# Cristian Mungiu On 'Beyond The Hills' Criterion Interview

So I started with the idea that I want to make a cast only with actors that could speak this, could have this accent naturally. You can't fake it. I've seen this in a lot of Romanian films. It's fake. So all of a sudden, my choice of actors shrinked to that region.
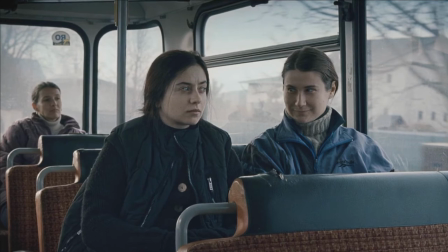I started casting, and I couldn't find the girls at the theater in my hometown where people have this accent, so I started looking randomly.
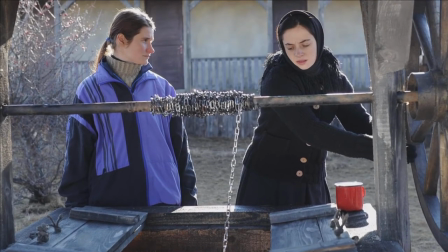But somehow in a very strange way, whenever I was picking a picture from the database of actors from my casting director, he was somehow surprised because I was picking up Moldovans or picking people from my hometown originally.
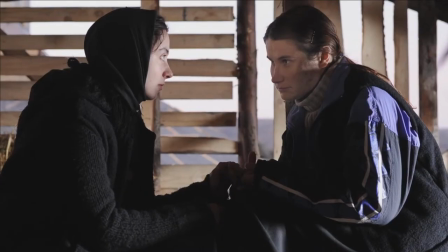I don't know how. It's a matter of looks. So this is how I came with Kristina Flutur.
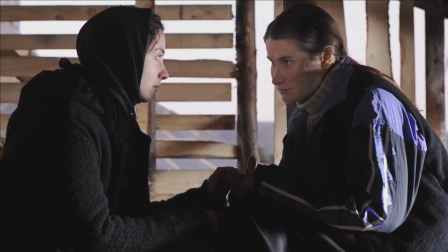I asked Kristina Flutur to come and to have an audition. and when she came, I learned that she could do the accent and she's originally from my hometown and she lives a couple of streets away.
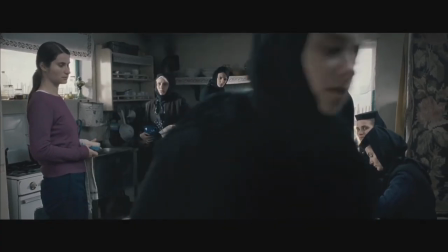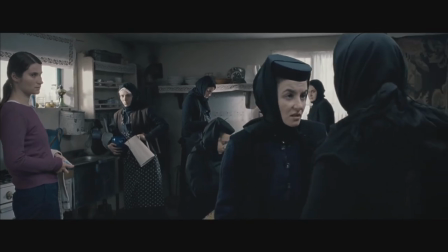She had this kind of an innocence, she had this kind of cleanness of soul that I wanted.
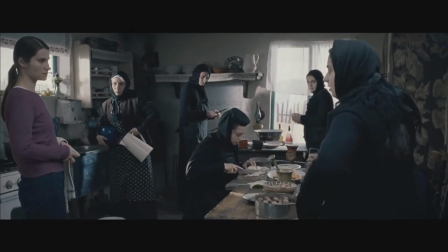She could relate to the poverty and the situation and I knew
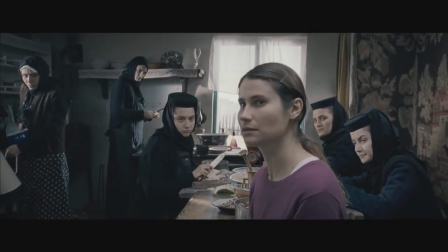once I found Christina that the most difficult part of the casting was there.
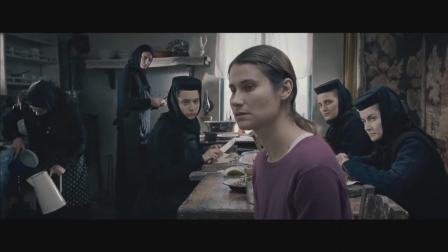So I started preparing the film, and I learned very soon something, that there was a flaw in the whole plan. The church wouldn't allow me to shoot in one of their locations. And I learned this very, very soon. And then I realized that I don't even want to shoot necessarily in their locations, because I was imagining that there might be religious people in the crew, and I, you know, you couldn't really work there if you had to stop for the mess, for example, and wait for the mess. So I said, look, we will do something else. We will look for the right location and we will build it. For once, we need to have the budget to build this.
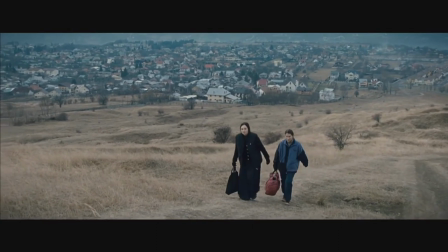So instead of scouting for a church, we started scouting for a hill, a hill that would be nearby a church,
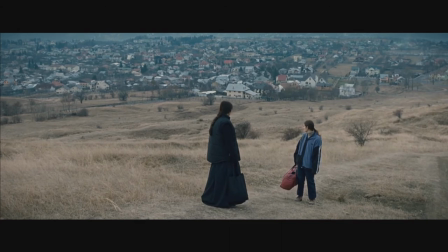nearby a small community, And I needed a location that could generate this kind of shot where I could link directly the view on a small town from a distance,
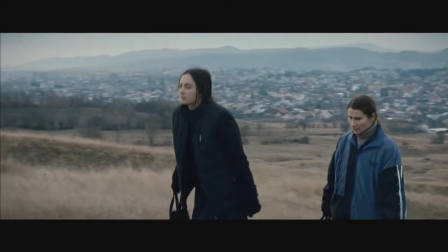from their distance. But when you turn the camera, they would be completely apart from all this.
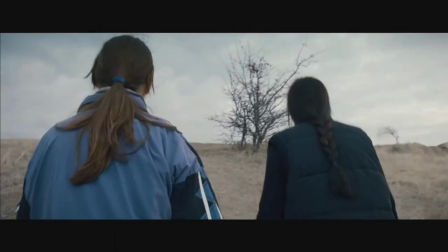So eventually, after a lot of scouting, I came up with a hill like 100 kilometers away from Bucharest.
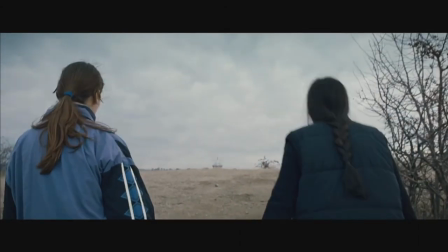So we decided to build there. But of course, we had to bring everything. There was no light, so we had to bring light on the hill, we had to bring some water on the hill, we had to bring some, you know, to camp somewhere. So it was clear that this is going to be a difficult process.
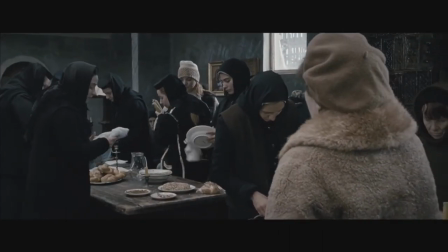But I was hoping that because I was rehearsing with the actors in the set,
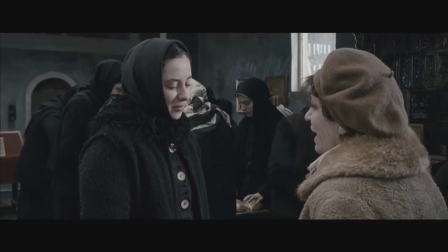even when the set was still being built, they were treated as a set.
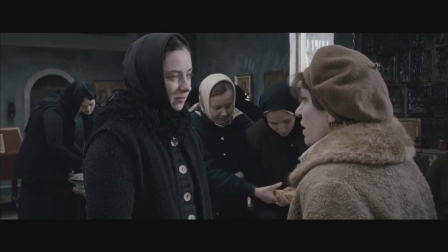But I was wrong, I was completely wrong. the moment the church was ready and some of the actors got inside, they just did the cross sign and they considered that that was a sacred place, which created a different set of problems. Because I was never imagining how difficult it was going to be to work with so many religious people for such a set.
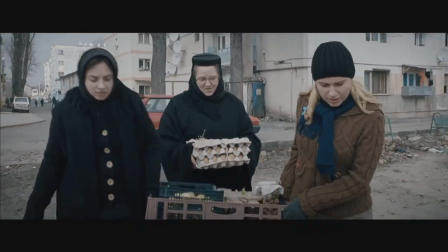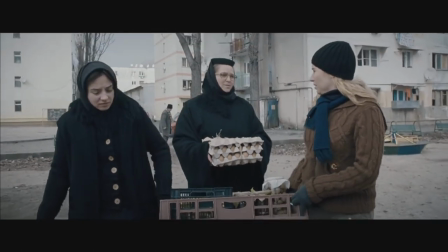I could see this coming a little bit during the casting, because at some point I couldn't really find the right mother superior.
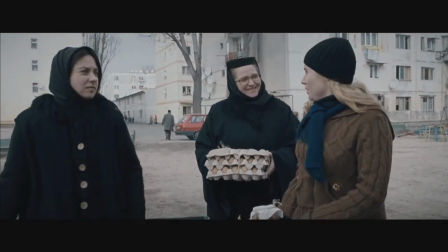And finally, my casting agent came up with this lady who wasn't really acting.